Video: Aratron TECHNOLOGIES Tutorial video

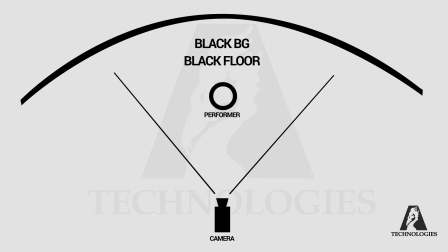491s
Dark environment is mostly the best to focus only on the performer.
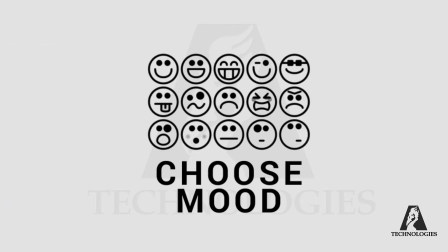497s
Now we can discuss about choosing the atmosphere or choosing the mood of the scene. Just as I said, it is up to you. If you want to have some dark mysterious atmosphere or emotion,
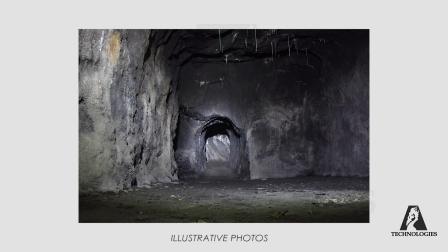509s
you will choose some dark environment and play with shadows and silhouettes.
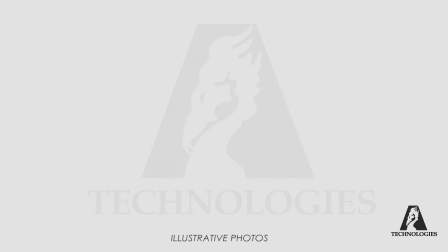515s
Or if you want to have some positive feeling atmosphere,
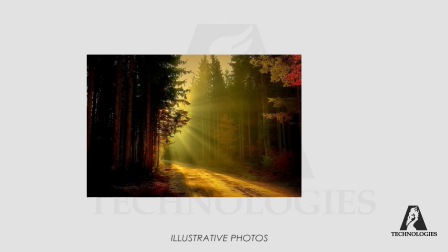518s
you can go into the woods with a lot of sunlight and shoot some animals.
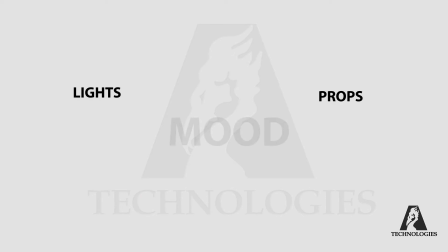527s
You can create the atmosphere with lights or props.
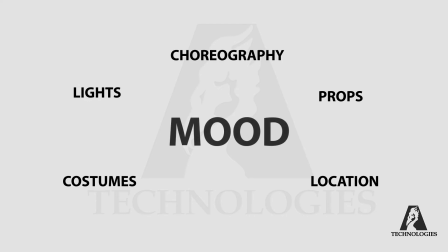530s
Also, your location can make the atmosphere for you and also the choreography.
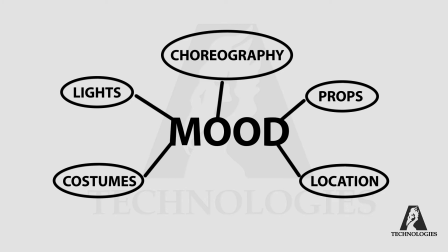537s
Everything together is creating some mood. You need to know what do you want to achieve.
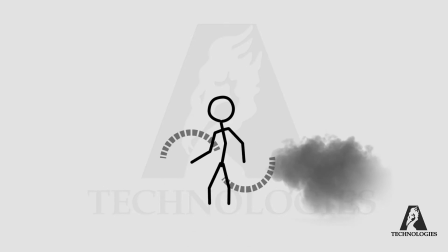543s
If you are in studio, you can use some smoke machine or some fire.
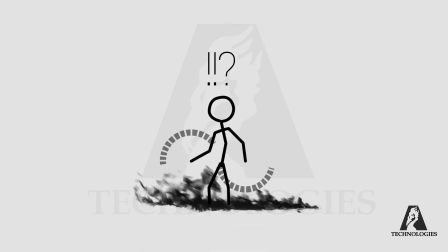549s
That's gonna hurt. Everything creates your result.
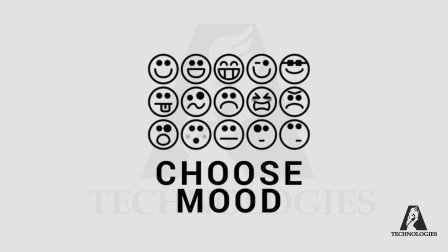555s
Okay, we can move on. Setting up your light or lighting setup.
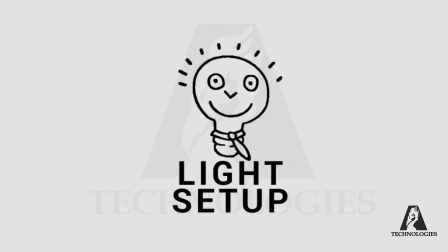560s
There is also a lot of different types of lights.
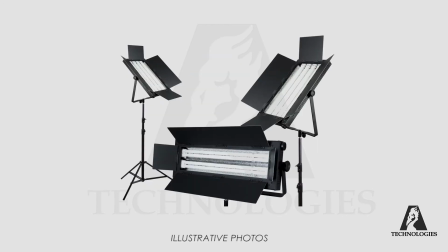563s
Theatrical lights, television lights, movie lights, on-camera lights, construction lights.
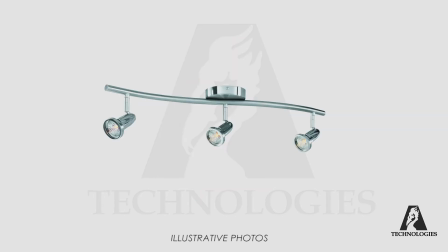569s
If you cannot afford professional lights, you can use whatever you find at home.
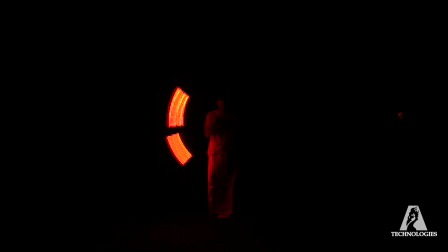575s
First, you need to decide if you want to see the performer or just the LED lights.
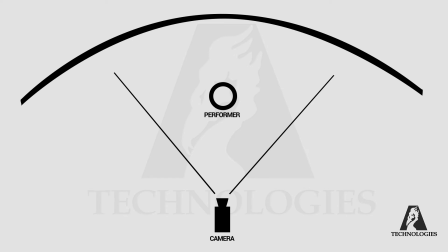581s
When we are shooting in the studio, we are trying to separate the background from the foreground.
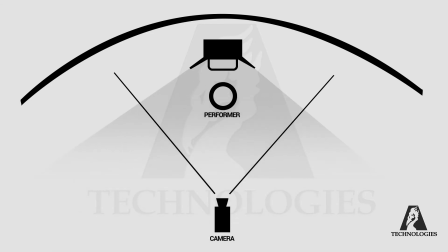587s
We use some contralight, backlight from above the performer. Then we use some key lights from the front, maybe some soft lights like KinoFlow.
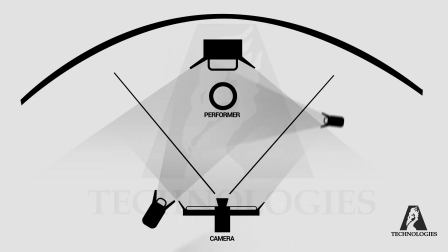598s
And then we use some side lights to have nice silhouettes,
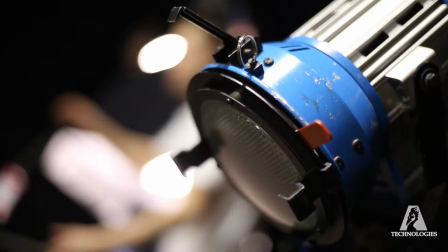603s
and maybe from one side a little bit harder light.
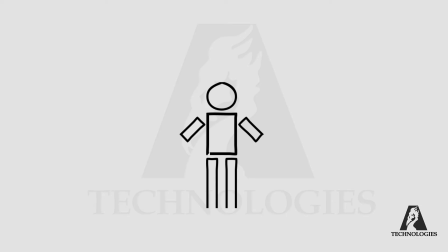608s
Also, you have to decide if you want to shoot on the white background or the black background,
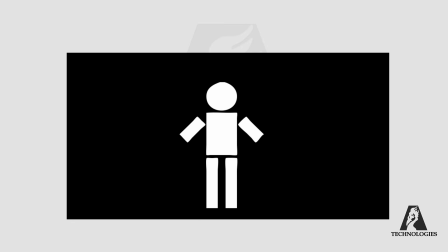614s
because the POI light is bright, and the best way to see the whole rendered image or colors is on the dark background.
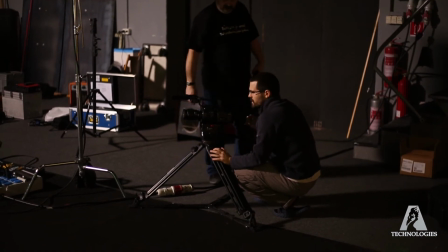622s
You can play with deflecting and blocking the light that you don't want to hit the camera sensor.
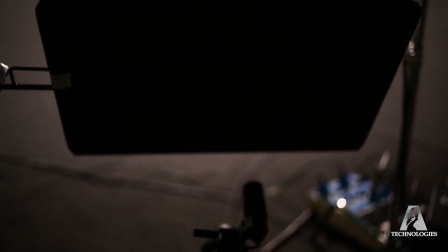629s
You can use some black flags.
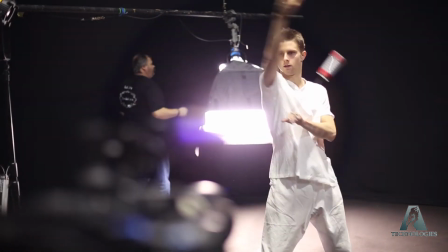633s
For the further post-production, you need to think about the lighting of the performer's body.
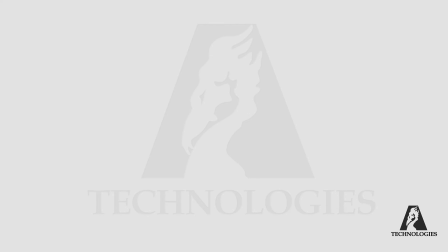639s
Later we will talk about the post-production of the light trace of POI. We will separate the POI light from the performer, and if you light his body so much,
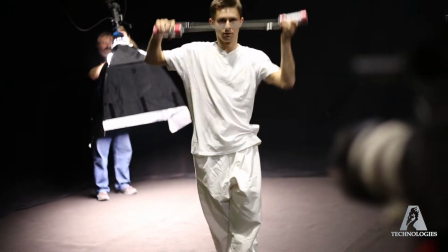650s
it will be so bright that when we try to separate only the POI light, then the body brightness will go with it.
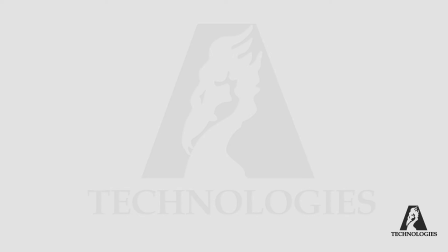658s
So be careful if you want to have clean light trace effect in post-production. You cannot lit up the performer's body that much. There's a lot of options how to set up your lighting.
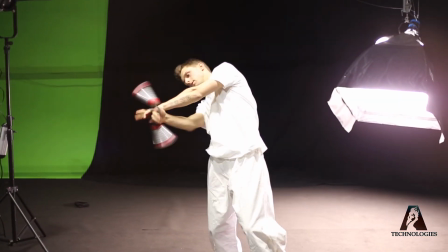671s
It depends on what do you want to see or what do you want to focus on.
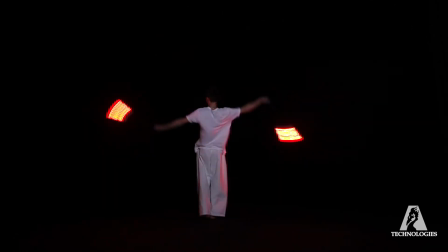676s
You can use only the front light to see all the performer, or you can use only the backlight or only the side lights for the silhouettes.
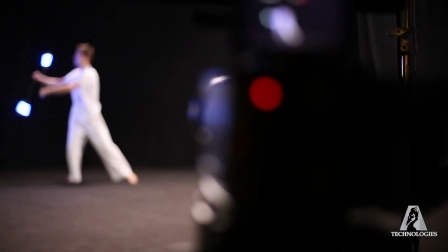686s
Or maybe some interesting combinations for the best result for you.
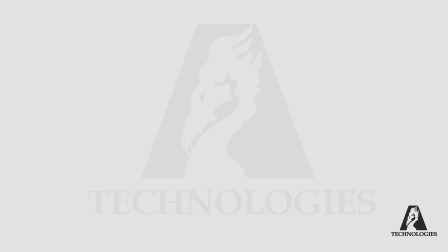691s
Okay, now we are getting to the main part of these preparations. Camera setup.
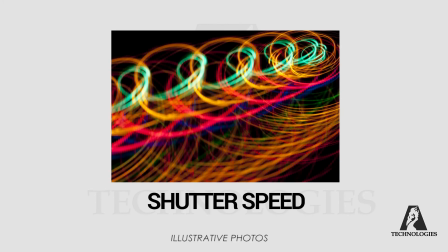696s
Earlier I was talking about shutter speed. It is the answer for all the questions about shooting POI video. So, what is the shutter speed and how is it working? It is the exposure.
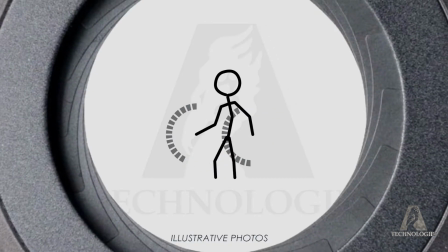710s
If you have longer exposure, then you get more light to your picture and you will have longer light trace.
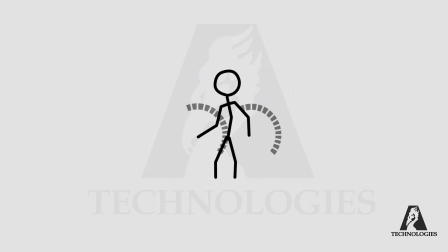716s
Shutter speed is measured by time. 1/50th, 1/25th. I have for you a list of shutter speeds for comparing.
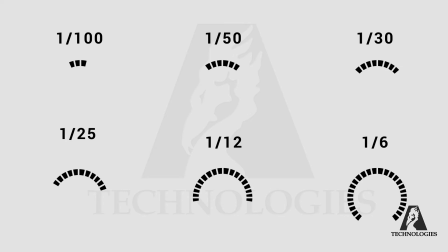727s
The image under every number is the picture of POI that shows us the length of POI light trace.